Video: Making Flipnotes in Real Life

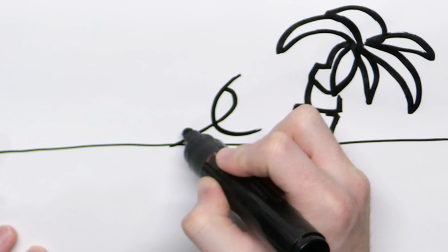261s
Palm tree, a bit of a horizon, and a loop-de-loop, that of which the perspective on I have completely messed up.
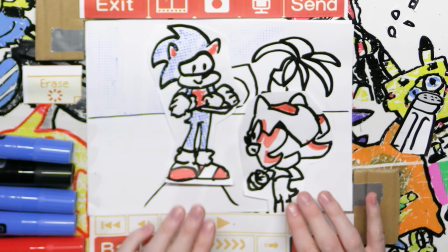269s
We begin the stop-motion animation process. 1, 2, 3, 4, 5, 6, 7, 8, 9, 10, 11. Okay, so those are the frames. And then what you do is you take your little stylus and you hit this button here.
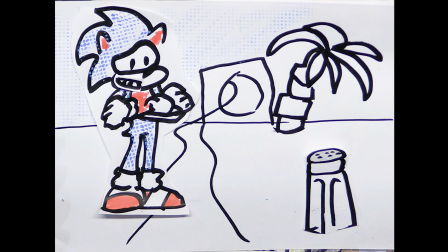281s
Click!
I found you, Shaker.
Scene 2. I love the mashing and the peeking. Next scene, what does he say?
Head to bed and die.
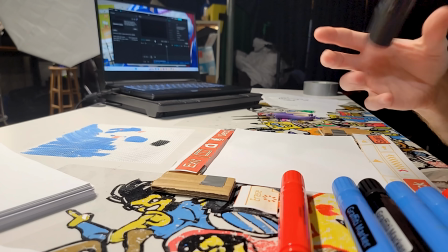292s Head to bed and die.
So we're gonna want another shadow sprite, and this is going to be a cut to his face.
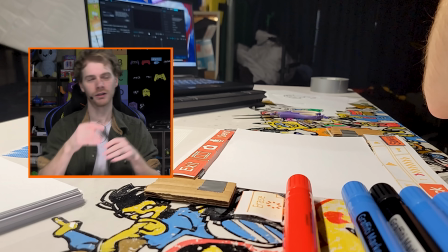298s
What do they call that when the shot like it's facing one person, and then when the other person talks, it faces the other one. I want to say it's something like movie juice. You're gonna notice my style change quite a bit from frame to frame.
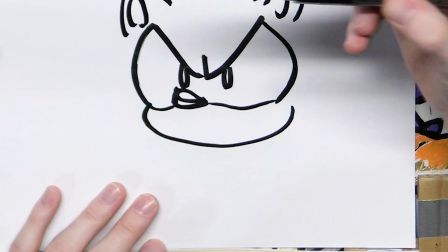310s
That's all I have to say. It's literally just something I want to point out because I suck. I think he has red on his arm somewhere.
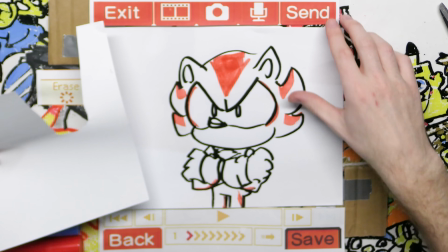315s
We're gonna have slightly more detailed mouth frames for this one. Good enough. You really only need 5.
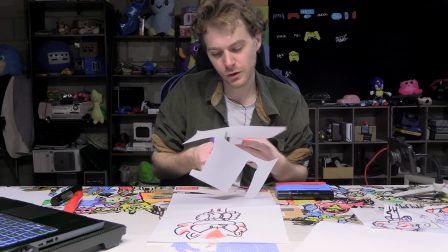320s
I've always said this if you've watched a channel for a long time. Mouths only really move 5 different ways to make sounds.
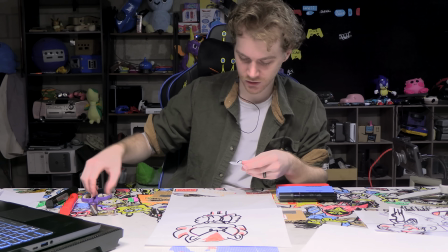327s
You ever heard of the 5 vowels? Yeah, you're starting to take me a little more seriously now, aren't you? What?
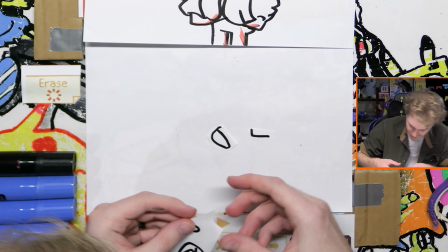332s
A YouTuber who's heard of vowels. And you're just immediately donating $1,000 a month through Patreon.
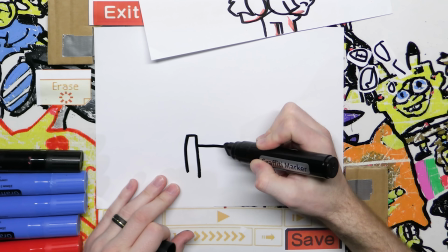339s
Oh, we also need a sprite of a bed because the audio is not especially clear what he's saying,
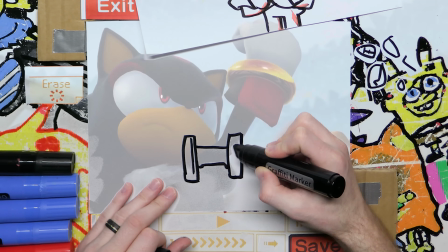345s
so we have to help the audience a little bit by making a bed.
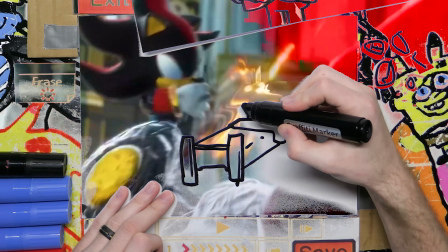352s
Because you could do captions and stuff, but, well, just to be honest, most people who liked Flipnotes couldn't read.
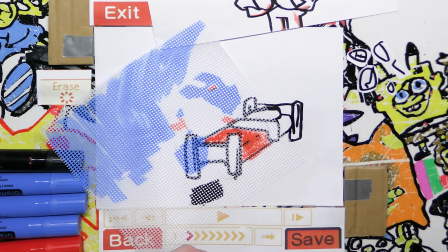358s
Let me use my cool little tool here, just because I think it's cool, not because it works great.
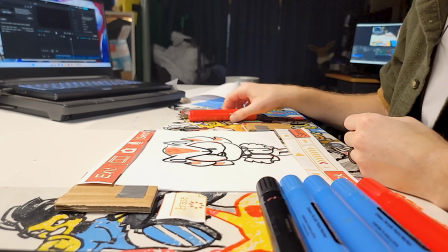363s
And we're gonna want one other sprite to animate his face so that he's just a little more angry when he says die. Because death is an angry thing that you say when you're mad. So we want it to kind of be like, instead of him saying die, how Keanu Reeves would say it,
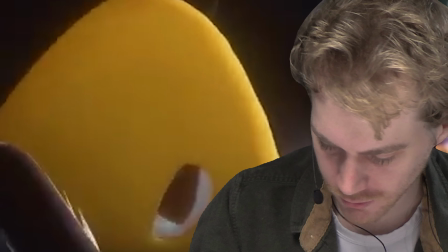378s
we'd want it more like like SpongeBob would say it, I guess. So we're gonna take our sprite, we're gonna overlay it so we can see the background.
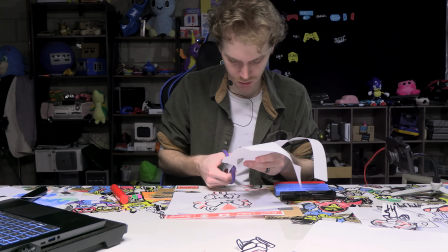386s
We're just gonna make it more angry, like that. And we actually wanna cut this one out kind of delicately and intentionally.
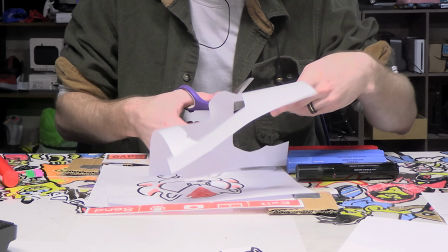394s
Doing things delicately and intentionally is normally a no-no on this channel, but I'm approaching 40, I might as well try once in a while. Not gonna do a background for this one, because I literally think the return of the Pepsi.
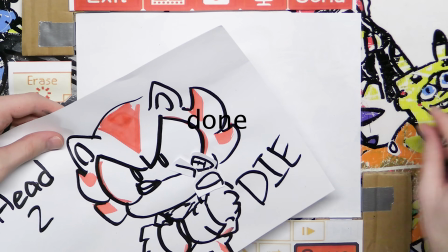410s
Okay, 1, 2, 4, 5, 6, 7, 8, 9, 10, 11. We might use this reverse shot again, or this sprite. That's what it is, shot, reverse shot, right? Me when my friend reverse shoots my other friend reverse with a gun. Shot, shot, reverse would have been. Oh, you know what? We're gonna lab that one out, we'll come back to it. I have a date.
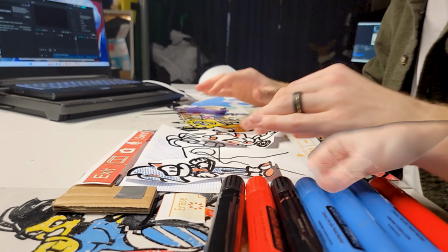431s
Okay, he just kind of runs over at that point. So, we're going back to shot 1, and Sonic's gonna book it off screen and go, it's fine. Right, I'm working on the Sonic movie 3. I'm the sound effect designer. Instead of just, he's standing here, and then he starts running, you do the classic little build-up. Because if you build up your run, I don't know if you've ever done this when you're 5, if you like, that's what I sounded like when I was 5.
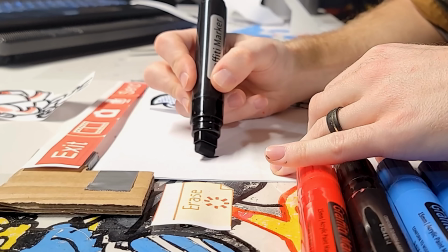457s
You get like more oomph, more speed. I've messed it up already.
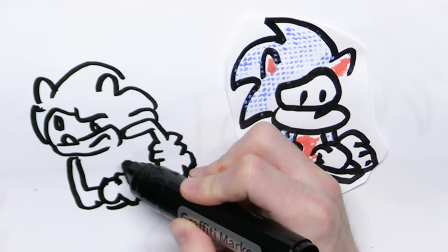464s
Ruined my iPhone charger. Starting to remember that art's not easy.
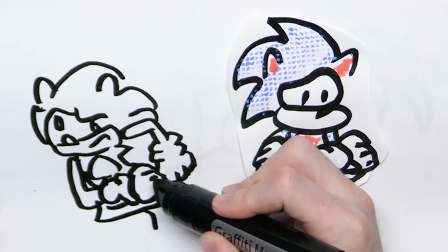469s
There's also a little bit of a throwback.
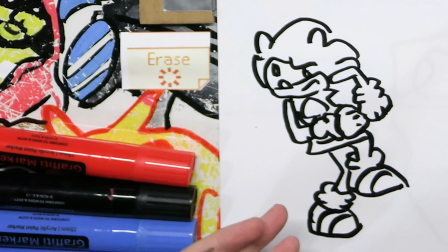472s
Many of you guys will know this is the burger dance wind-up pose, known in the community.
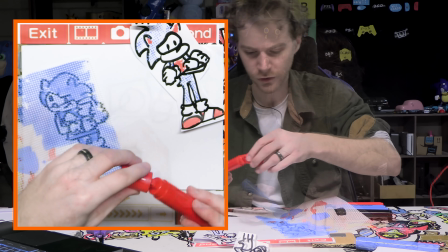479s
If you want the context for that, Google Sonic Poop Rise of Toilet.
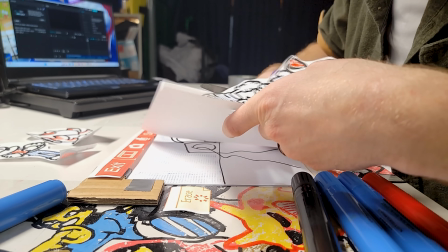484s
I'm not gonna act like I'm anything too special in this industry, considering this is my first animation. The famous YouTube animators haven't quite given me that Facebook follow yet, but I'm kind of starting to feel like the Looney Tunes of YouTube.
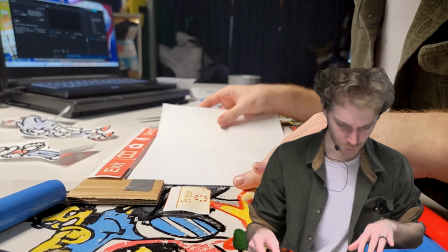498s
So that's his wind-up, and now we need what it looks like when he's actually moving. Why'd I sound like I doesn't even think once?